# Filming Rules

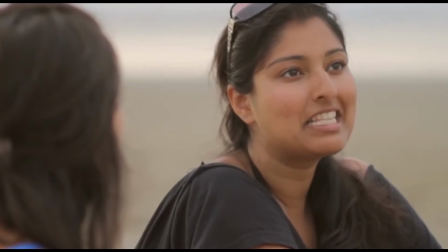Most of the time they're unaware of that,
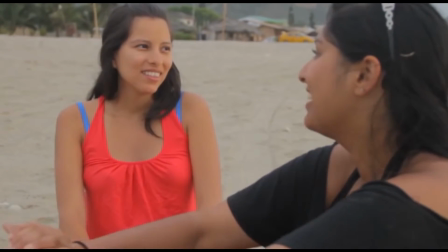so they'll just keep on cutting back and forth from one angle that is shot using a long lens to another angle that's shot on a much wider lens,
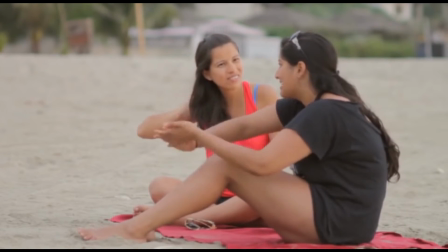which makes the editing and lens choices that much more obvious, because they're in fact constantly changing the way that the scene feels.
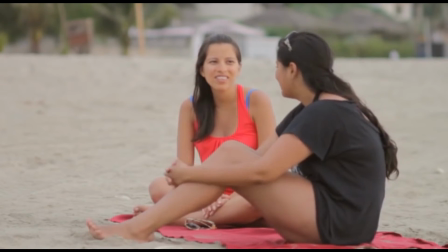So next time you're filming, if you decide to go for a more relaxed feeling to your scene,
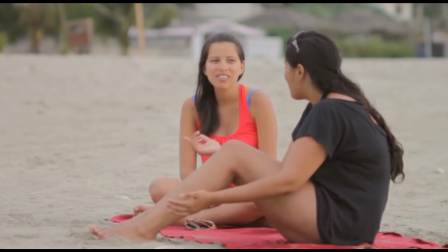then choose a lens that looks that way, and then stick with it as you change the angles.
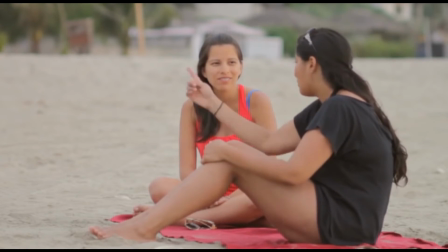You can always reframe your shots from wide shots to a close-up by moving your camera closer to the subject. It doesn't mean that you can't change the lenses from shot to shot either, but just try to keep them similar.
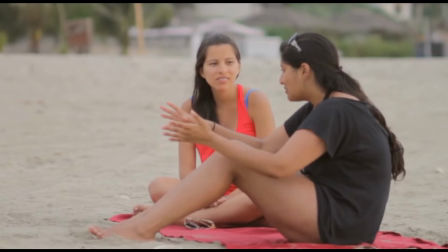A 35mm lens in one angle and a 50mm lens, for example, in another is a small difference and doesn't really change the mood that much. But 35mm to 100mm is just drastically different.
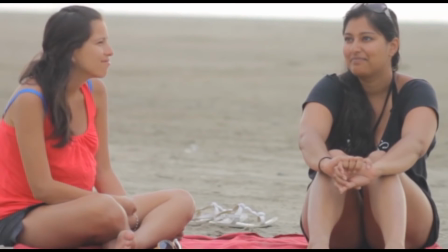Another thing to keep in mind when framing your shots is to make sure your shots are different
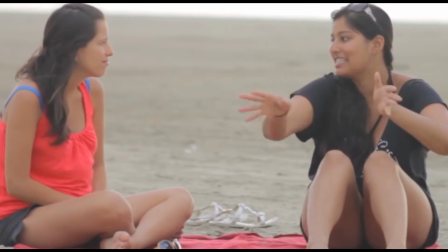enough from each other so that later on when you edit the scene you don't end up with a jump cut.
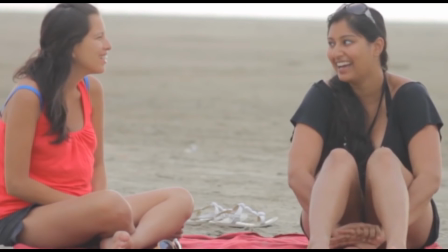Jump cuts occur when you edit two different shots that are actually too similar to each other and end up creating a noticeable jump from one shot to the other.
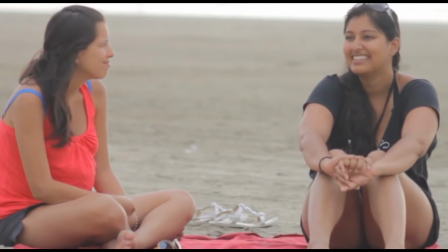Something that you want to avoid in most situations, like you see here. I cut from a shot of the two girls to a single shot which looks just too similar.
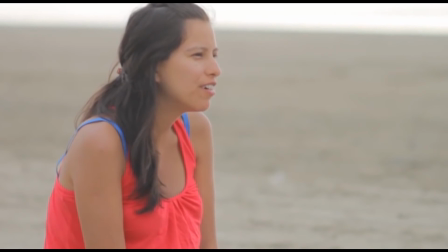I only moved the camera a few feet closer and kept the same lens.
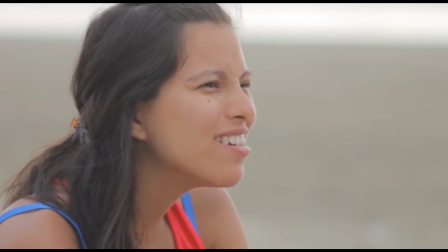But if I were to move in even closer to the girl, creating a noticeably different framing, then the cut works a lot better.
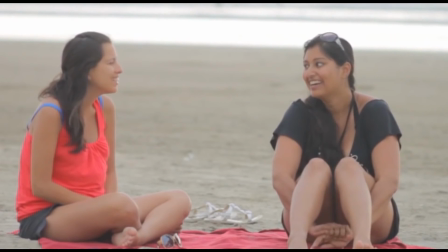Same thing goes if you want to change the angle and not the framing.
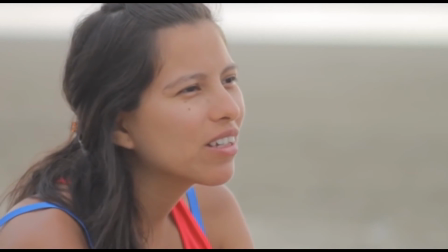Make sure you move your camera to a noticeably different angle so that the two angles cut well together later on in editing.
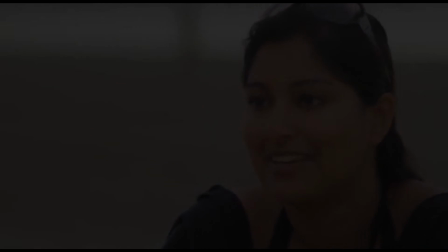So in short, next time you're setting up your scene, remember to pay close attention to the framing.
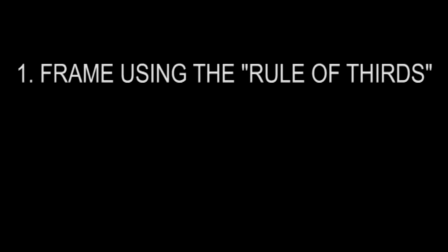Using the rule of thirds is a good guide.
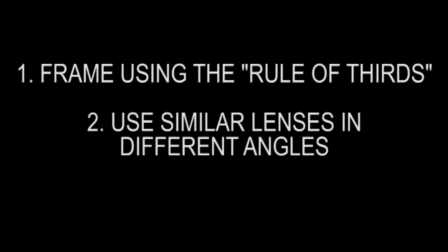Also remember to keep your lens choices consistent so your scene doesn't drastically change the mood from one angle to the other.
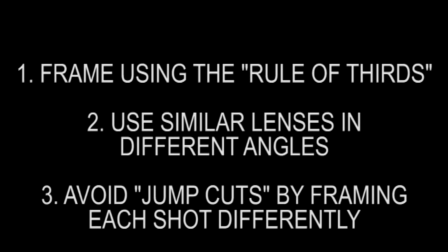And finally, remember to make each shot, whether it's the angle or the framing, different enough from the other shots so you avoid the jump cuts later on when you put the scene together in editing. That's it. Hope this helped.